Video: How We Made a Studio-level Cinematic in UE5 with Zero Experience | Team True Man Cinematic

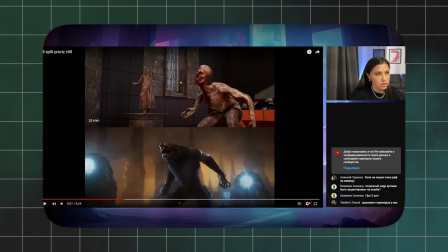Overall, communication in Discord helped us a lot.
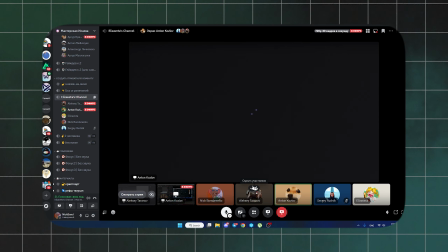We shared feedback, discussed ideas and gave each other tips on how to work with specific tools. This was a huge help in designing the outfits and working on the cinematic overall.
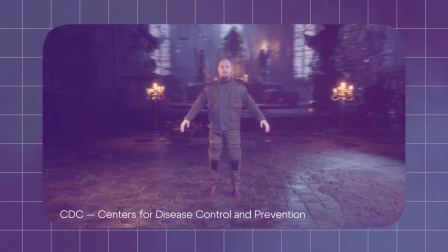For the main hero, we created a military uniform inspired by a CDC employee's outfit.
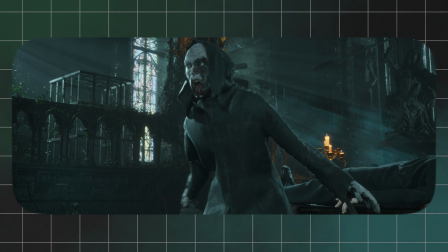For the zombie, we chose a monk's robe, emphasizing their occult nature.
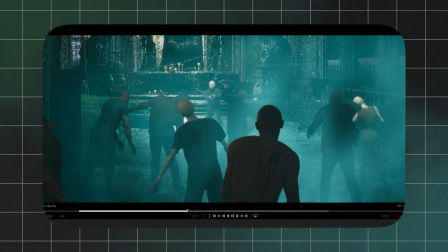For the zombie crowd, in the final scene, we used pre-made skeletal meshes,
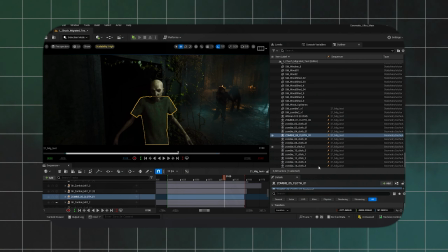adding clothing and textures like dirt, moss and worn surfaces from the fab to enhance the look.
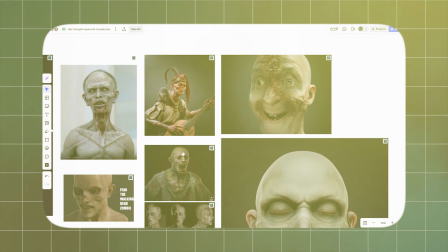We didn't ignore the face of our zombie either. We picked references and resculpted the metahuman head in ZBrush,
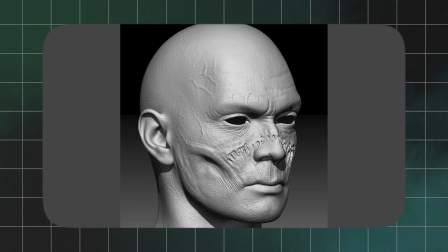creating a creepy zombie face with rotting skin and empty eyes. We swapped the head on the main metahuman.
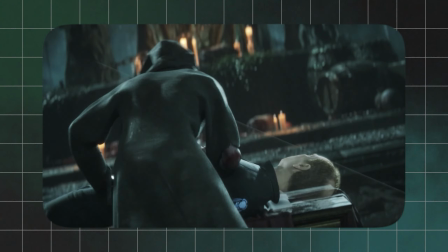To add more horror, we added custom textures, cracks, blood, dirt. We struggled for a long time to create our first lighting setup in the scene.
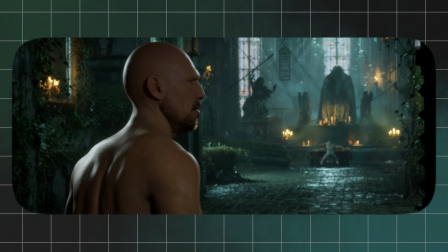We tested many options. Some looked too green, others were too dark.
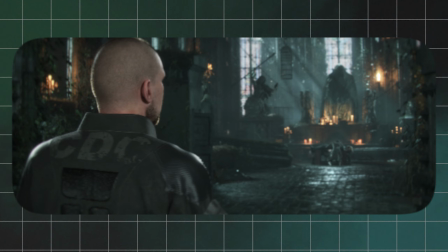In the end, with the help of our mentors, we found the most suitable reference and built the lighting based on it. Eventually, we began adapting that lighting setup across all the other scenes. We created a unique green scene atmosphere.
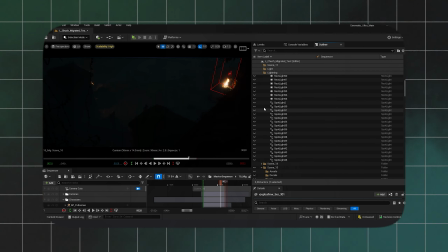In each scene, we built multi-layered lighting, a mystical bluish-green light filtering through the stained glass,
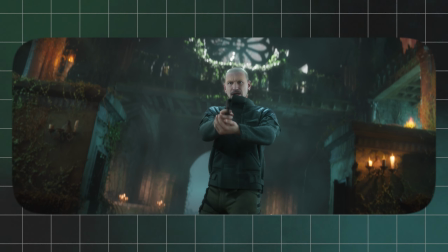warm glow of torches and candles, creating contrast and dense fog, adding depth to the space.
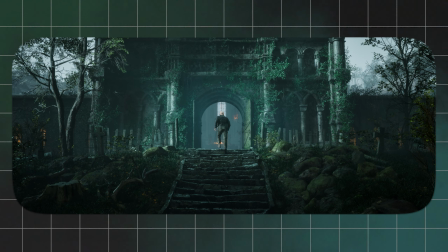This gave the needed atmosphere, a bit anxious, dark, but expressive and cohesive.
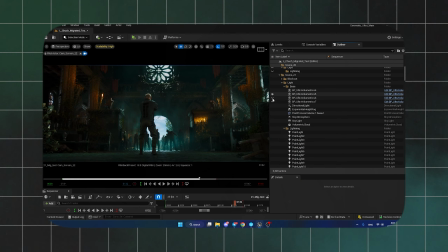To ensure everything looked high quality and cinematic, we used ultra-volumetric. The fog in particular helped us achieve the desired effect in the scene. After finalizing lighting and assets, we moved on to the last stage of production in Unreal, visual effects.
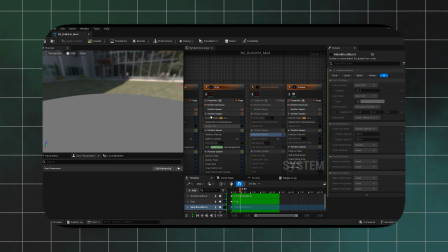While the course initially focused on using Niagara for VFX,
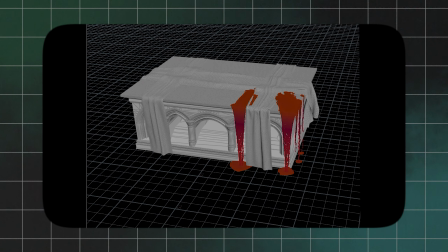we decided to incorporate Houdini for more complex simulation.
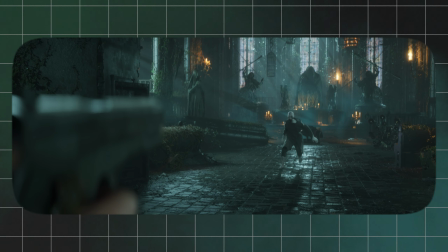In Houdini, we created pistol muzzle flash and post-show smoke,
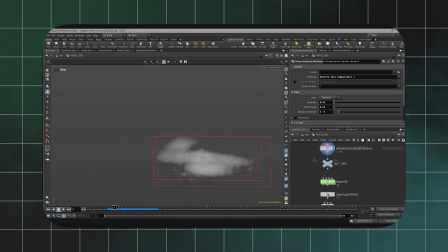both simulated as VDB volumes and imported into Unreal using VDB cache.
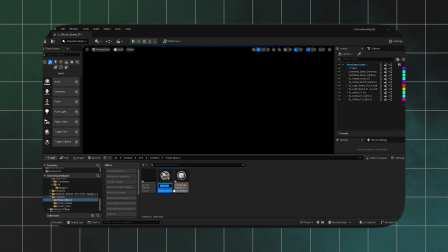They were rendered with a sparse volume material.
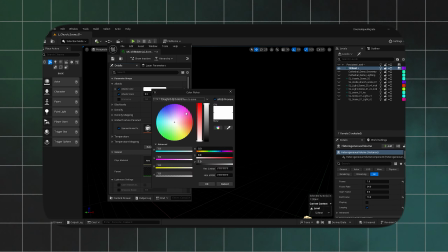For the muzzle flash we used built-in engine material, and for the smoke a custom shader.
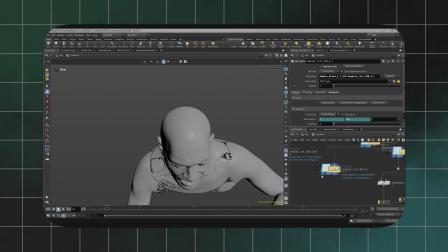The blood on the altar and the zombie's face was simulated using the flip solver.
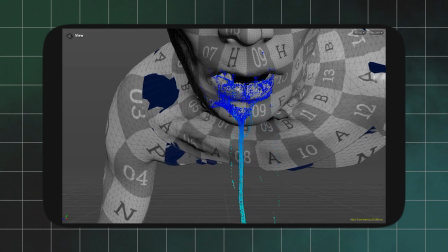Saliva was created with volume constraints meshed by VDB conversion from polygons. Both were exported like an alembic. It's standard pipeline. We also used Niagara for several atmospheric effects.
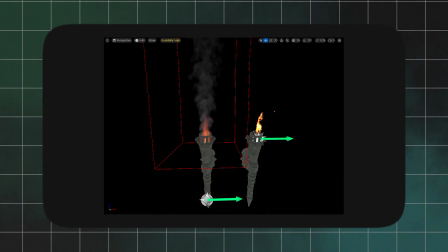For example, fog, dust, leaves, and even a VDB-style torch, created with the relatively new fluid emitter. After studying a large amount of documentation and tutorials, we have successfully achieved the desired results. It's not perfect, but we are proud what we have accomplished. Color correction of the scene was done in 2 stages.
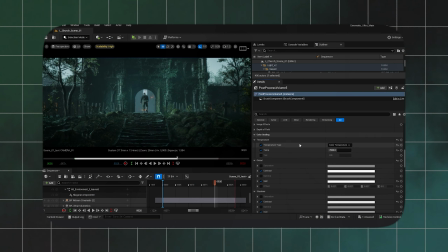The base color was set in Unreal with post-process volume and color grading.
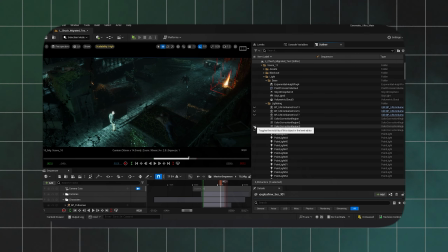We corrected locally through the color correction region. We paid special attention to shadow areas, slightly lifted shadows to keep detailing in dark areas.